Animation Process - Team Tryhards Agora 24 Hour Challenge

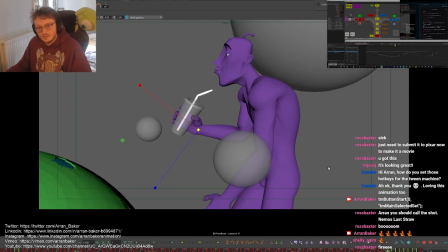[70:31]
Another thing that was a little bit of a challenge, which I had to cheat, was that the
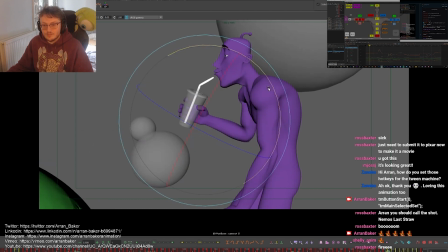[70:38]
IK hand wasn't set into chest space, which meant it was disconnected from the walk.
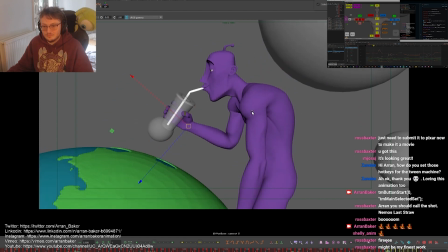[70:43]
So I had to go through and eyeball the hand to make it feel like it was connected to the chest,
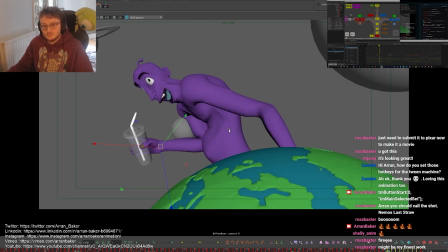[70:49]
which was a mistake on my part, which I should have set up earlier, but I had to kind of cheat in the moment.
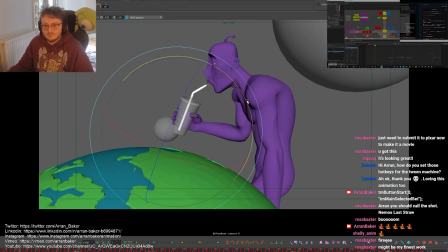[70:58]
So now I'm just going through and doing a pass on the straw, creating little arcs.
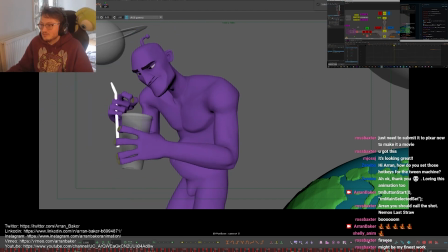[71:07]
Again, I was having some troubles with the straw here, where I'd lost some of the animation that I did earlier, and I wasn't entirely sure why this happened.
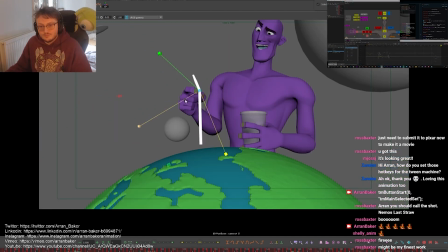[71:23]
So I was scaling the straw at this point just to cheat it so it stayed inside his mouth.
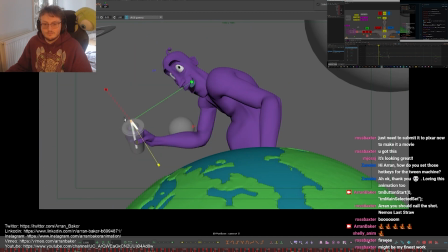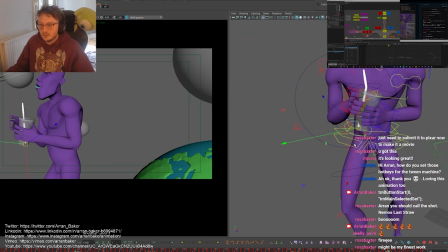And here I was tracking the arcs and trying to find a transfer position from where the hands could switch from the cup being in the right hand into the left hand.
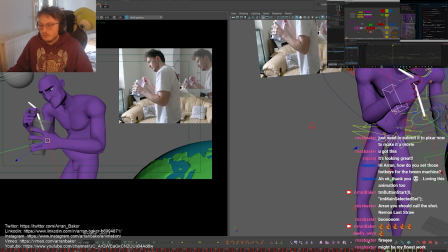[71:52]
Because there was so much texture happening at once, it had to pass from one hand into the other, and then straight after that he had to then grab the straw and then start twiddling it around inside.
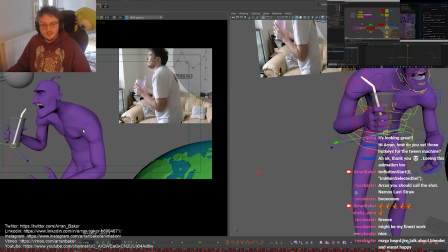A lot of the time in this part of the process I would end up deleting keys if I wanted something to be snappier, just to play with the timing a little bit more, or sometimes I would add keys and drag things out so that we had a change in rhythm.
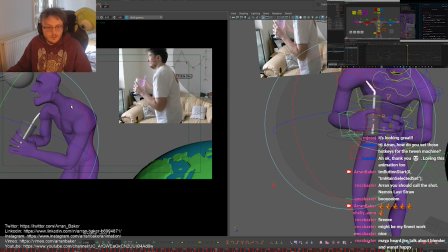Now I'm just making sure that the straw is connected to the fingers, and that I'm anticipating the fingers letting go of the straw and then wrapping around the cup.
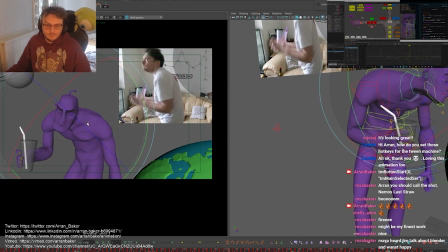And now I'm figuring out the anticipation so that the root leads the action and then the head follows through,
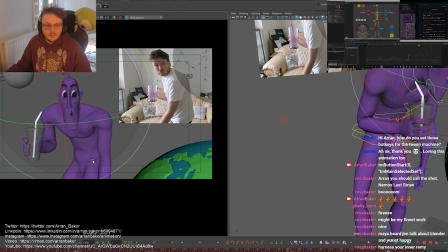[73:02]
and then at the bottom of the anticipation the root hangs for a little bit longer, and then the head overtakes and ends up leading the action. So we're switching the opposites in terms of leading in, following through. So initially we had the bottom leading and then the head following through,
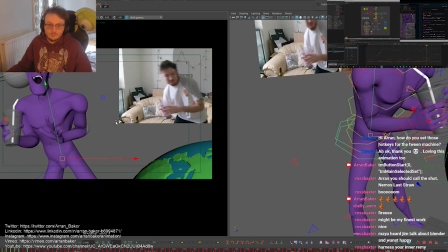[73:20]
and then straight after we had the head leading the action and then the roots following through.
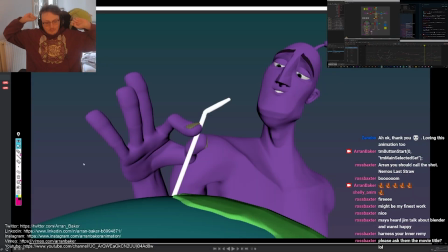[73:27]
Again, we're just checking up on Chester here, who's doing some great stuff.
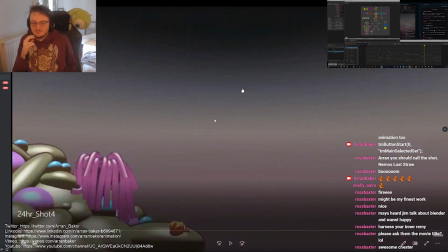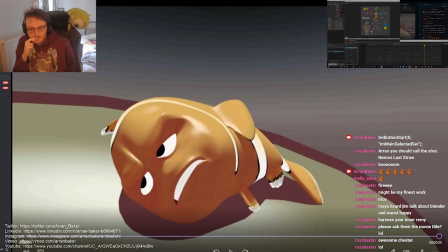[73:37]
Jim was giving us a little sneak peek at his scene.
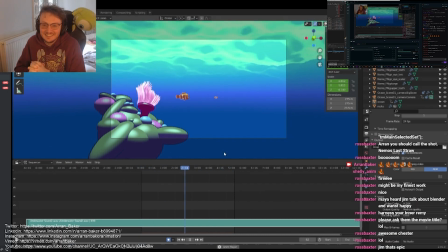[73:42]
I'm still to this day, I don't understand how Jim animated so fast.
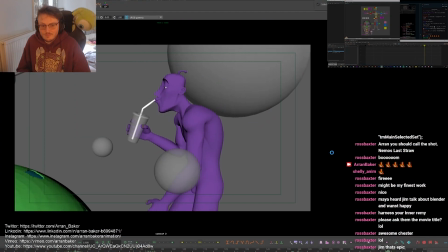[73:47]
He literally just animated that shot of Nemo and Marlin swimming in about an hour, and then he just moved on.
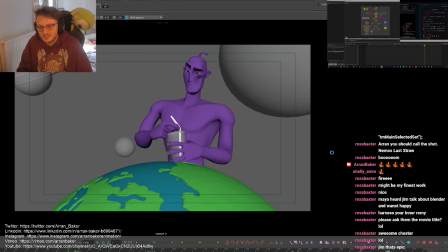[73:54]
He spent most of his time doing the look dev and the blender work.
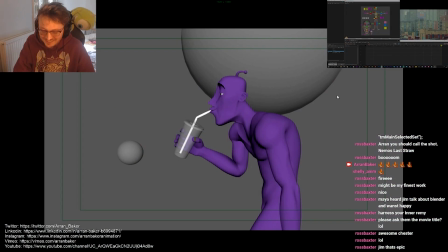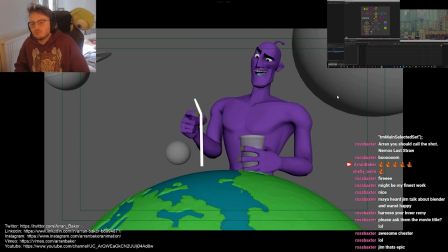[74:03]
Again, getting a little bit of feedback from the guys.
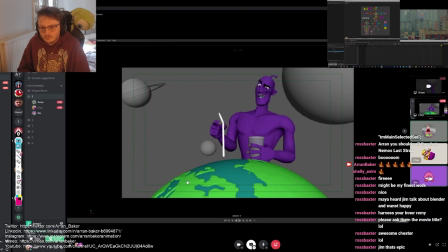[74:06]
They mentioned about the straw, how they wanted to make sure that it hung over the earth a little bit more.
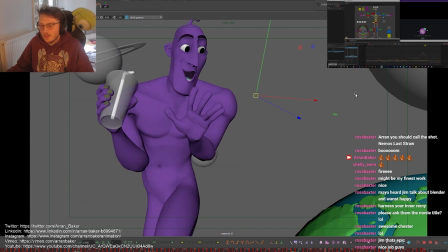[74:16]
So now I'm just going through and breaking down, creating those arcs inside the body.
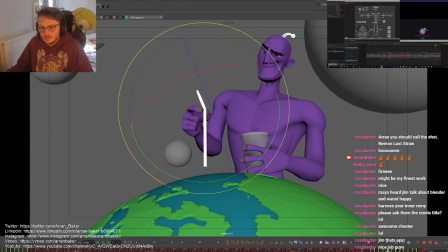Again, this is where I was figuring out the connection between the elbow and the hand.